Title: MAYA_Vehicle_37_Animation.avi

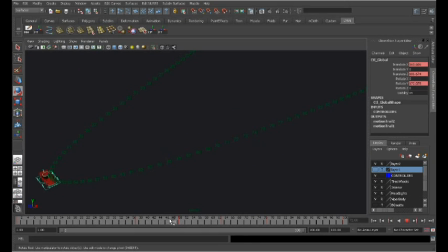Alright, so if we scrub through this animation, this turn here isn't quite right yet, but we begin to see a loss of control of the vehicle here. It actually should start to spin out right about here.
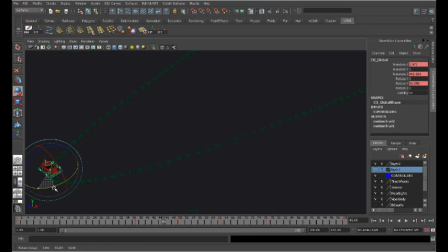So I'm going to go ahead and make that adjustment and see what we've got. Spinning. I'm not crazy about this keyframe. Right here, I think that one needs to go away.
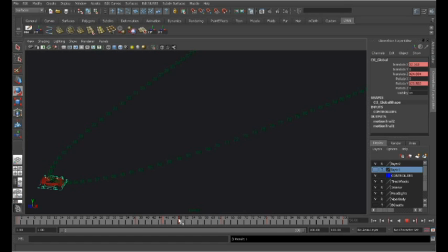Now that we have a few others in here. Because that's what's keeping my car looking like it's still under control.
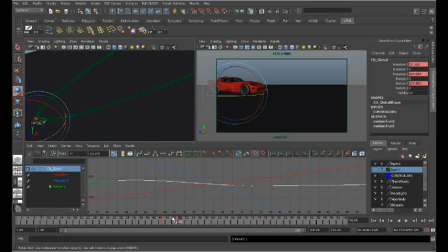So let's see what happens. If I go ahead in here and delete keyframe 50 on my Y, I'm going to select that, delete it, and now when we scrub through the animation, what does it look like?
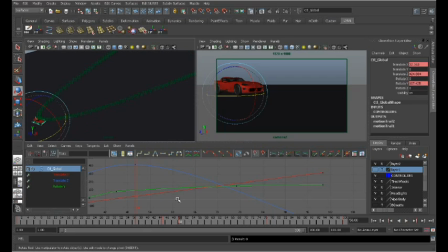Alright, let's take another look at that. Alright.
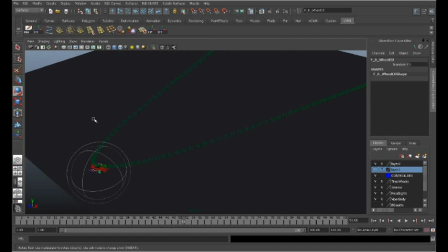Let's go ahead in here, select F, grab that again.
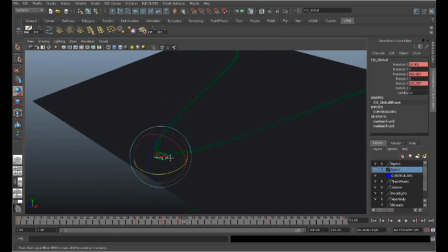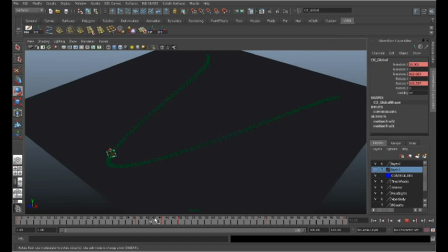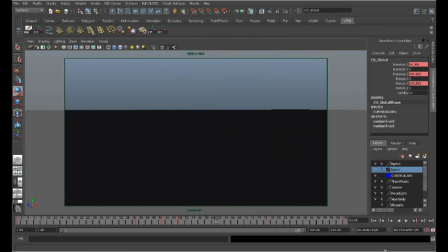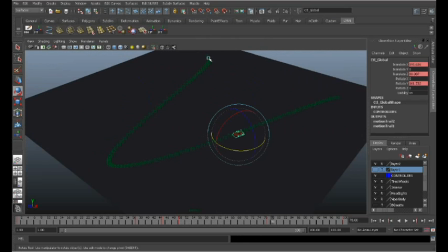So, what I want to see happen is to have a broader line here and not so hairpin sharp. This is what I believe is disrupting the flow of that animation.
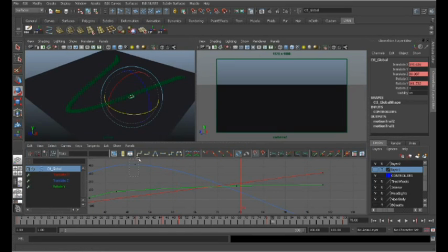And so I'm going to go right in here and grab that. And I'm just going to say frame all so that we can see that this is what is happening, is that this keyframe is coming to a peak here and then back down.
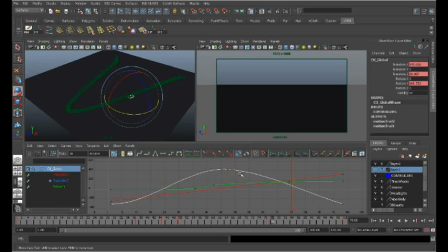Now the way that we can fix that is by go ahead in here and scale that time.